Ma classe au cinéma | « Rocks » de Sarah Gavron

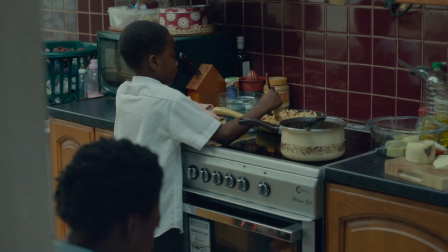[0:22]
C'est le jour de la rentrée scolaire. Rox prépare ses affaires de classe. Dans la cuisine, son jeune frère Emmanuel s'est attelé à la préparation du petit déjeuner sous la supervision de leur mère.
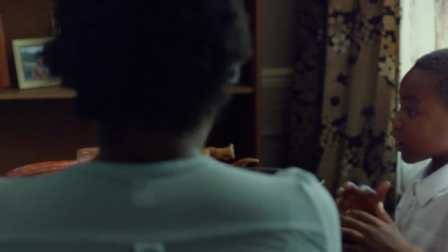[0:31]
Mais cette dernière n'a déjà plus l'air d'être là. La famille est pour la dernière fois réunie autour de la table.
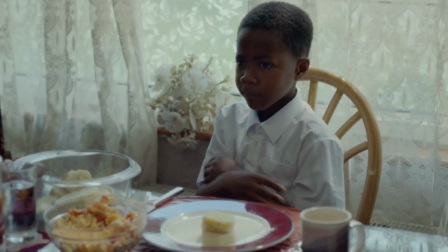[0:38]
L'action s'inscrit dans un quotidien banal. A priori, rien dans cette scène de vie familiale plutôt joyeuse ne semble trahir la catastrophe à venir.
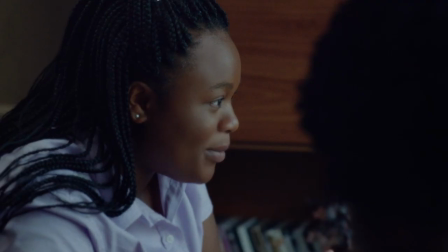[0:50]
Pourtant, à y regarder de plus près, la réalisatrice dissémine beaucoup d'indices qui anticipent le départ prochain de la mer.
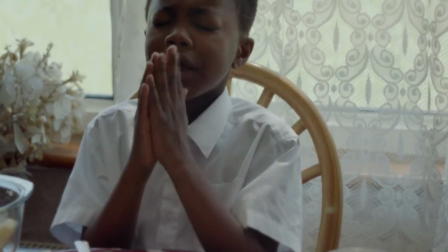[0:57]
Regardons bien le travail sur le décor, l'espace et les placements de caméras signifiants.
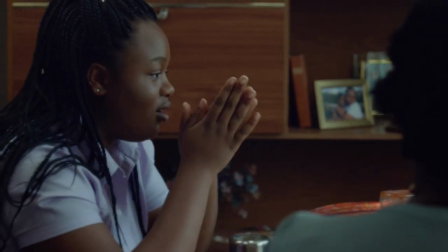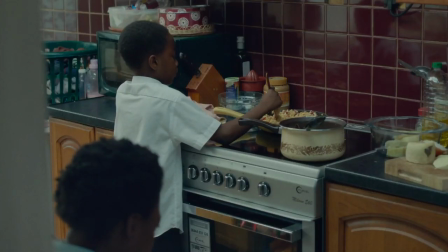[1:09]
Quand la scène commence, chaque personnage est isolé. Mais bien qu'occupant le même espace, la mer assise est en retrait et se tient en amorce du cadre.
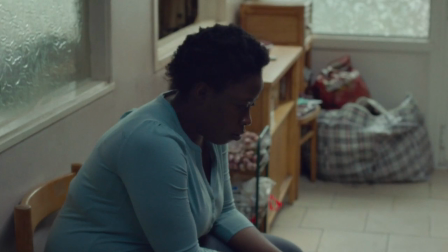[1:16]
Un plan la saisit seule, elle semble déjà ailleurs. Sortant de sa torpeur subitement, elle se lève pour aider son fils.
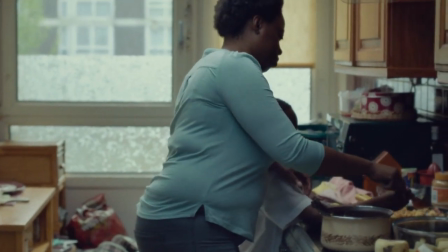[1:24]
La caméra circule de manière fluide dans l'espace exigu de l'appartement.
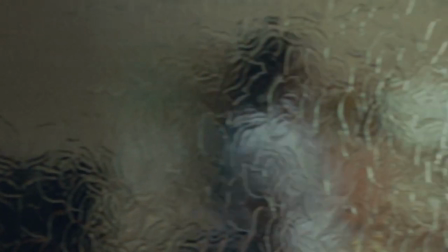[1:28]
Un travelling glisse sur la cloison de verre qui sépare l'espace intérieur, accentuant cette idée de séparation.
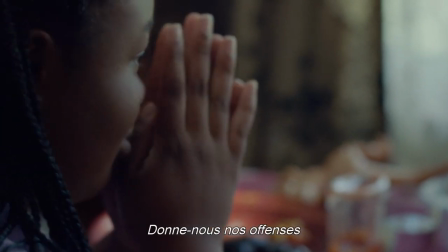[1:36]
Quand la famille est réunie à table, la caméra passe d'un personnage à l'autre et les isole. Il y a peu de plans où nous les voyons tous ensemble car leur unité va voler en éclats.
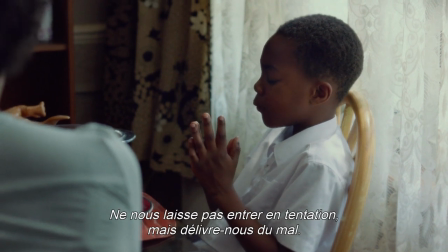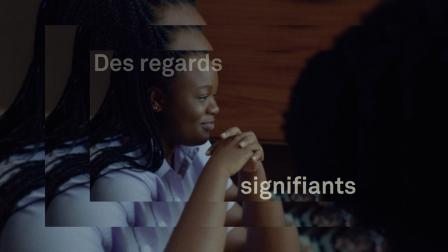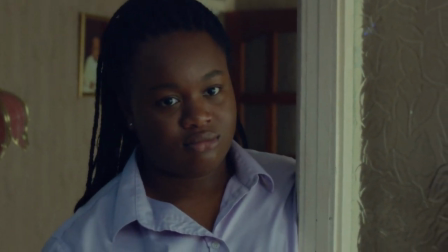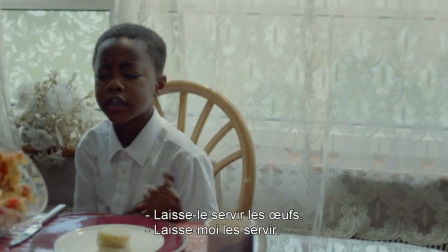[2:03]
Les champs contre champs montrent la complicité entre les différents membres de la famille. Mais c'est sur le regard maternel que s'achève la scène.
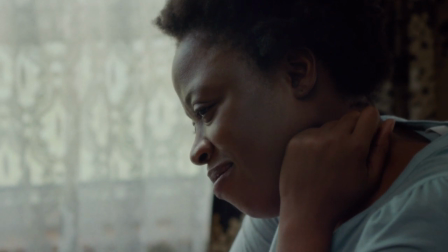[2:10]
Il se pose avec insistance sur Rox qui reste hors champ, c'est-à-dire qu'on ne la voit plus dans le cadre. Ce dernier regard de la mère constitue un adieu implicite.
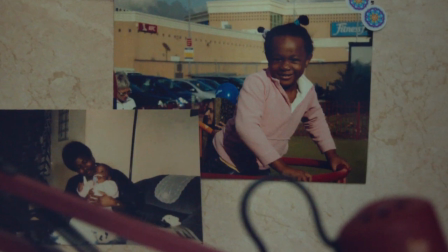[2:22]
Les photos qui ornent le mur de la chambre de Rox et sur lesquelles s'ouvre l'extrait mérite qu'on s'y intéresse.
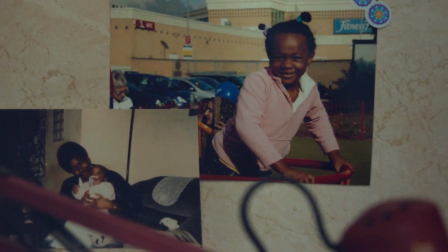[2:27]
La réalisatrice fait des inserts dessus, ce qui en dit l'importance. Les premières photos que l'on découvre représentent la mère et ses enfants.
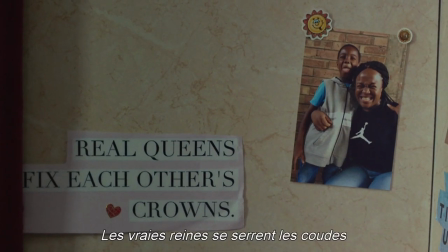[2:34]
La réalisatrice enchaîne avec un autre cliché qui montre uniquement Rox et son frère, souriant.
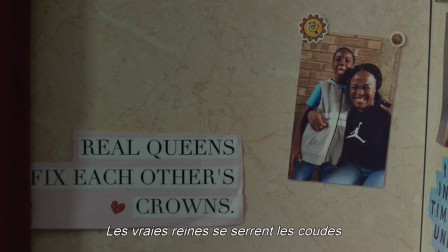[2:39]
À côté, on peut lire une devise qui éclaire tout le propos du film sur la solidarité entre filles. Ces clichés racontent la suite de l'histoire.
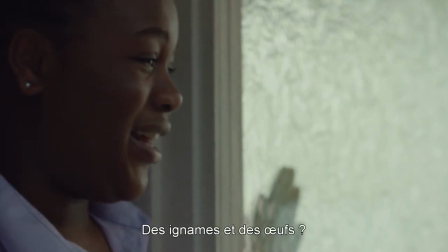[2:45]
Bientôt, les enfants vont se retrouver seuls et devront compter sur le soutien des amis de Rox, qui va devenir une mère de substitution pour survivre.
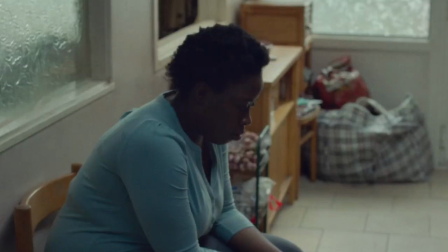[2:54]
Ainsi, tout dans cette courte scène annonce subtilement l'éclatement futur de la cellule familiale, ce qui s'appelle un foreshadowing, ou une préfiguration des événements à venir.
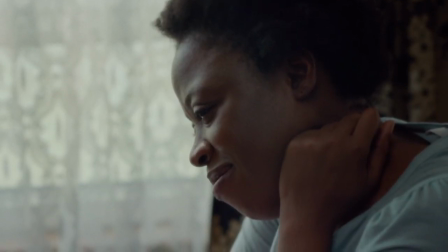[3:03]
Plus simplement, effet d'annonce. La réalisatrice sème des indices qui montrent que les enfants vont bientôt être livrés à eux-mêmes.